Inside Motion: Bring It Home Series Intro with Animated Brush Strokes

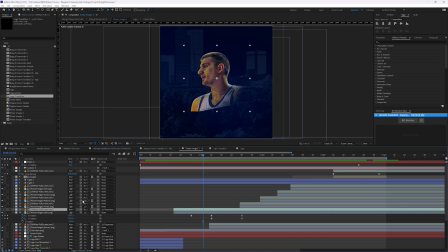(8:13)
And oil wipe, same thing for all of the player graphics. I did do some hold keyframes here on the X and Y position.
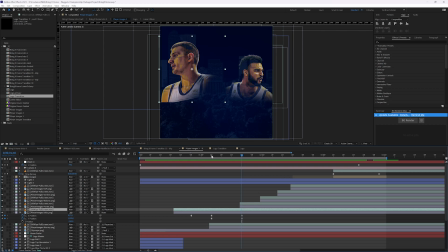(8:24)
I started with their final position and worked backwards, obviously knowing that I wanted Jokic to be in the middle, and him and Jamal Murray were the two main stars of that team.
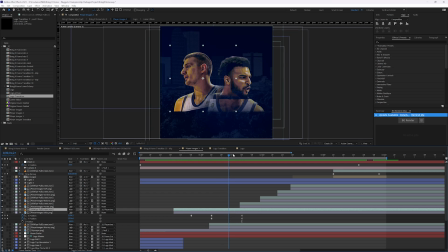(8:40)
So they're on together on the same level, and then bring in some of the other players on the team. And I was sent this graphic.
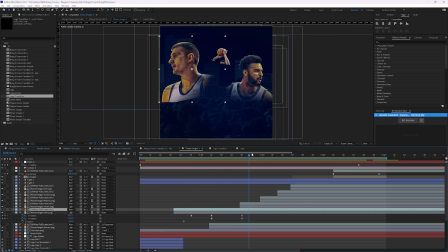(8:54)
Lee Olson did a phenomenal job of doing the illustrations for this series. So these are assets that I had that I was able to snag and incorporate into the animation. So since this is an illustrative style and we're using drawn-on effects,
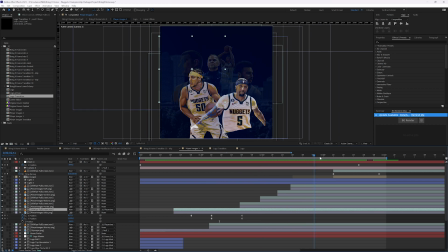(9:15)
I decided to make these choppy and hold frame
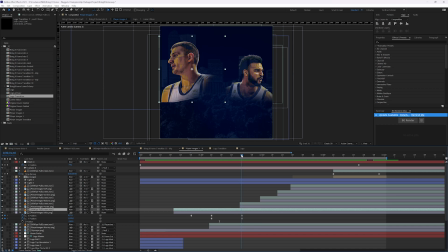(9:19)
and move them around as more players came on to help reinforce that. A little bit more of a stop motion style here. And I didn't want to just leave the players in the same spot.
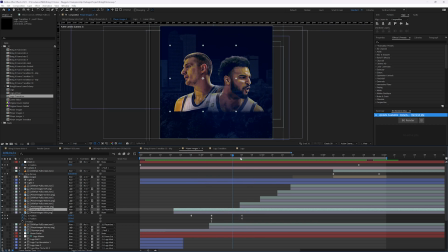(9:36)
It would feel kind of flat if they just came into their resting spot and didn't move after that. So played around a little bit with getting them to each to move,
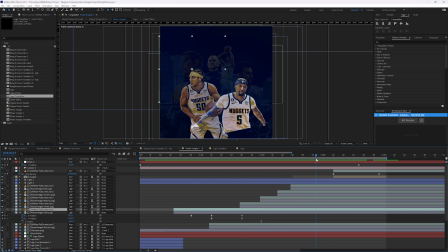(9:52)
starting in one spot and getting them to move based on their position. and what they were doing in their shot.
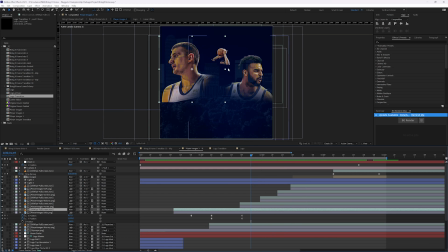(10:00)
So, for instance, Porter back here is going into a shooting motion. Looks like he's about to release the ball. So it wouldn't make sense for me to have him up high and then have him come down into the spot.
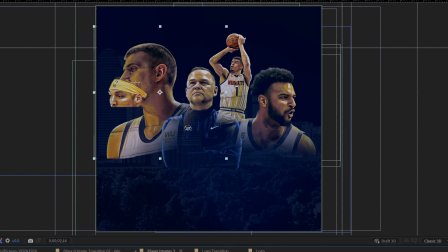(10:12)
I started him down low, and then he rises into the spot where he is going to eventually end up,
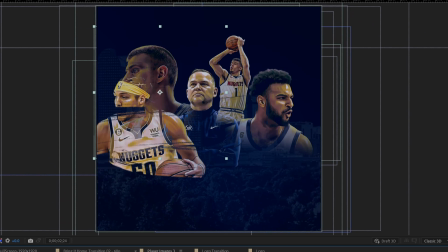(10:19)
like he's going to shoot the ball, about to release the ball.
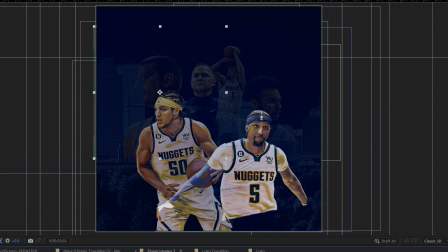(10:23)
Obviously, Malone's in the middle here as the center, as the head coach.
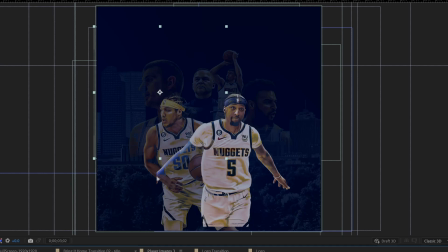(10:31)
Aaron Gordon pops in, and KCP also pops in here at the end.
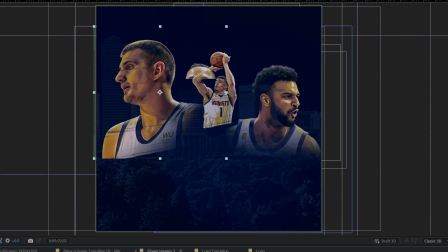(10:39)
And you'll notice that as the rest of these fall to the back,
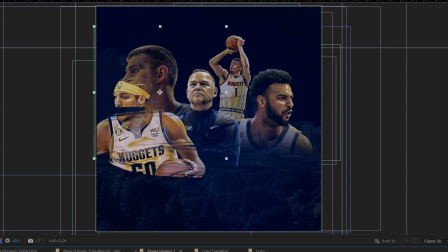(10:43)
they also start to fall into the background a little bit.
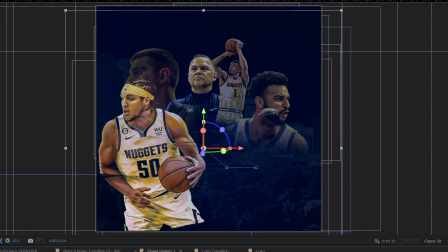(10:48)
And I have if I hit E, I have a fill
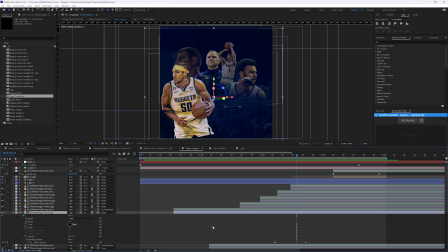(10:53)
on here so that I can have that fill opacity slowly take over
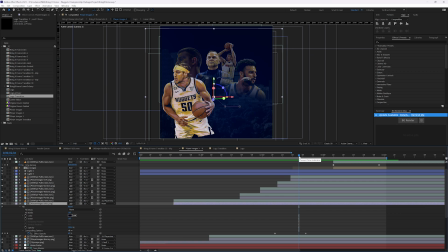(11:02)
their image to help them push them into the background a little bit more as the camera trucks backward here.
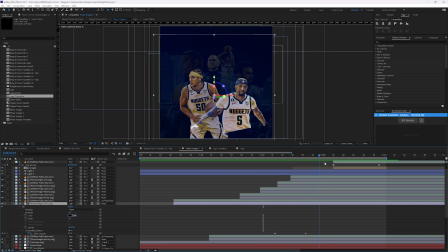(11:10)
And that helps bring out and highlight the other players that are coming on here at the end as we eventually end up wiping onto the mountain part of the Nuggets logo.
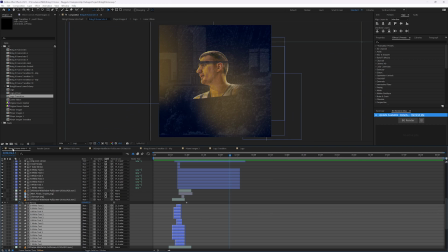(11:23)
All right, so let me go back to the intro here. All right, so let me get up here to where we are.
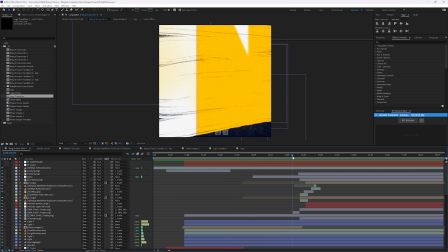(11:35)
So as these are coming on, you see the Larry O'Brien trophy come through there.
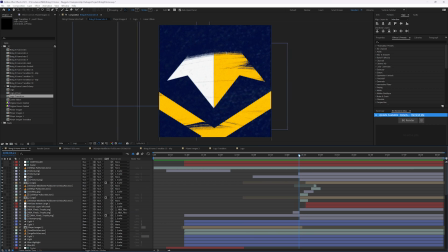(11:45)
That's part of that logo. And then we get into the logo lockup.
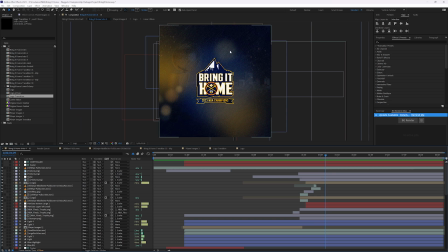(11:50)
So I'm ending on a blue screen as the backdrop, and you see the same elements that you saw before.
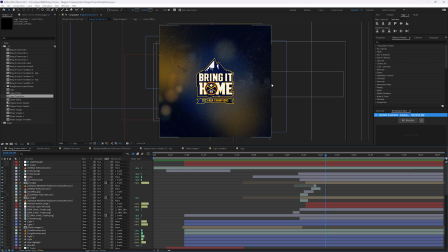(12:00)
You've seen all these elements throughout the piece: the cityscape, the Larry O'Brien trophy, and then the illustration marks, and we have some particles, and we have some brush elements to help
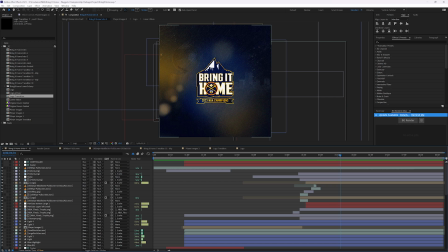(12:19)
knock some of the stuff into the background and focus more on the lockup.
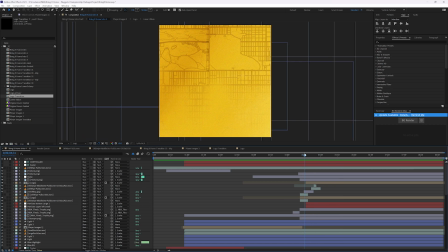(12:24)
So let me jump into the lockup.
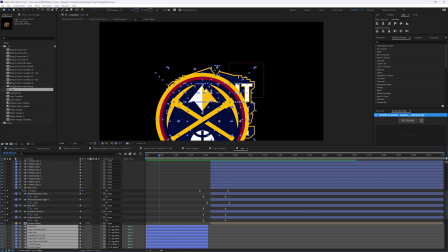(12:27)
And the way I built this was I wanted the logo, obviously the Nuggets logo is a big part of this. I wanted that to be the central element here. So as the logo is coming into the rest of it, home, HM, and E are coming up to meet it.
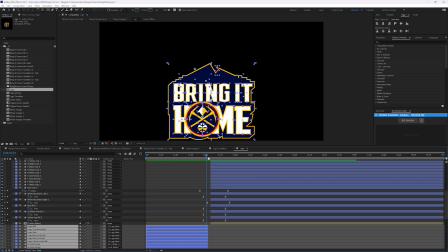(12:47)
And it's like as the logo comes in, the mountains are rising with the city in the foreground there.
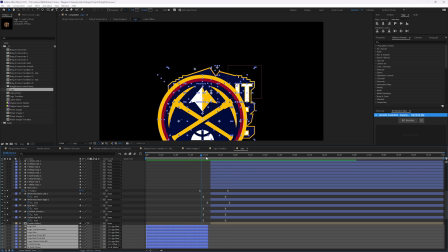(13:01)
So the motivation for this move is that the logo is pushing in and everything else is rising to meet it.
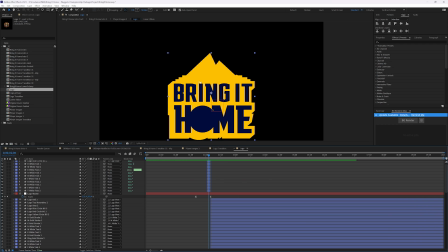(13:12)
And I have a flash here switching to yellow with the blue text, and that allowed me to, if I hit tab to get back to my intro,
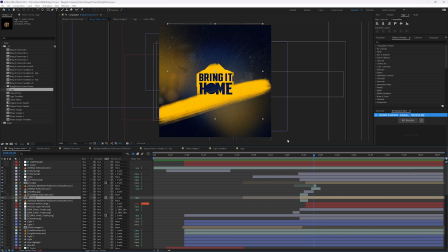(13:27)
help me get into this last frame with the background being blue. A little bit more contrast, so then we can finish out the move.
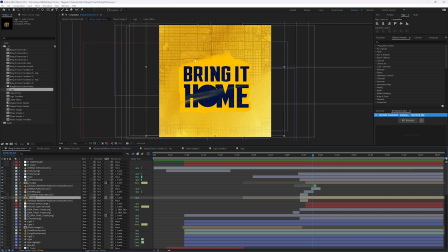(13:43)
So it initially falls into the background. We have the city map here.
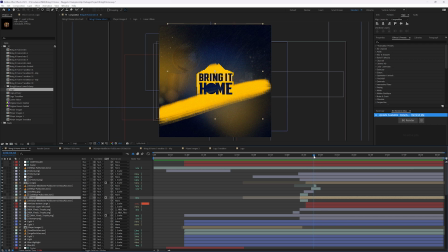(13:47)
So the yellow of the logo is a little bit of an outline, but it kind of falls into the background.
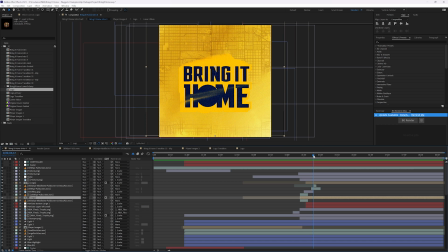(13:56)
So Bring It Home is really the focal point here. And it's all filled in with dark blue.
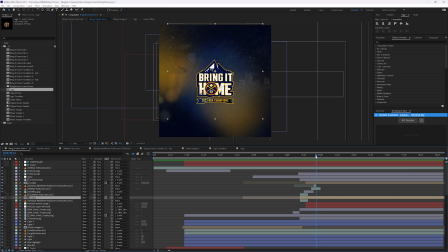(14:01)
And then we finish off the animation there.
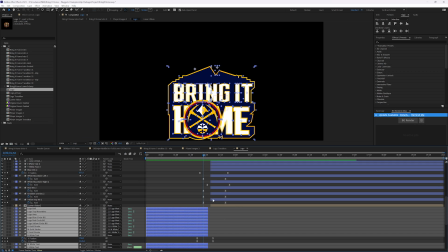(14:08)
So all of these keyframes here still line up here.
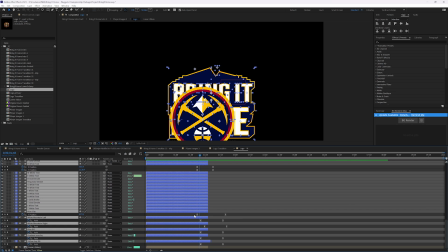(14:14)
So if I shift click there, I offset them by 1, 2, 3, 4, 5
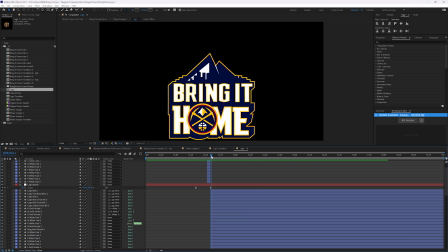(14:24)
frames. And that's to allow for this to change colors. And you can see like there's a little bit of a jump there when it comes back. Starts going and then it jumps back just to give it a little bit more of a eye-catching feel to it.
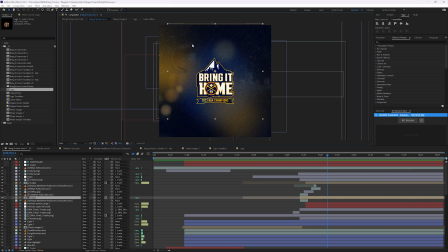(14:41)
All right, tab to go back. So that's the lockup. Let's talk a little bit about the scenery elements here. If I go down, turn off my lights,
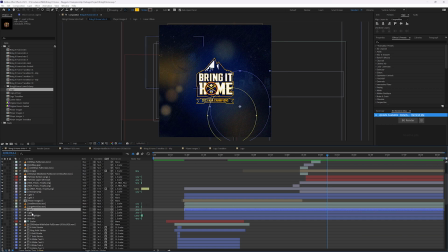You can see it's pretty dark.
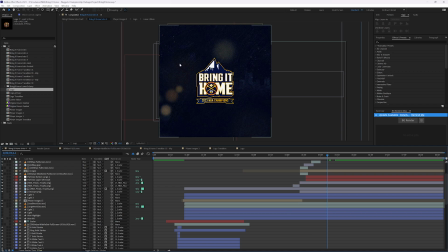(15:09)
So we have the blue background. You can't really see the Larry O'Brien trophy over here, and you can't really see the cityscape. And if I turn off these particles, you really can't see much of anything.
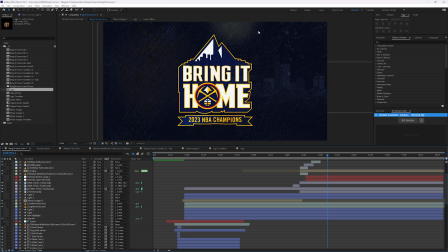(15:26)
It's dark. We still have some of the illustration marks here, the brush strokes here for the background to help separate it.
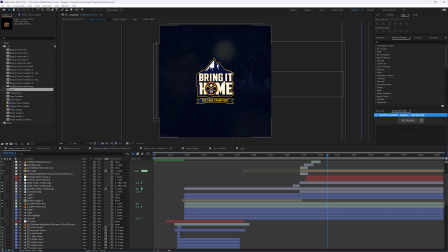(15:34)
But I really wanted to make this logo pop out from the background. So I initially started with a blue highlight just to draw your eye in, make it the brightest part of the screen. So I started there, and then I added these side lights
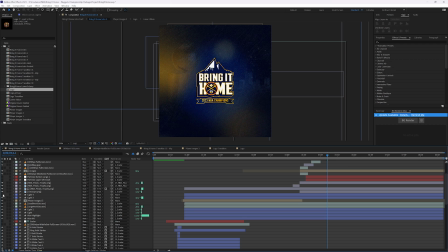(15:53)
and these two lights over here.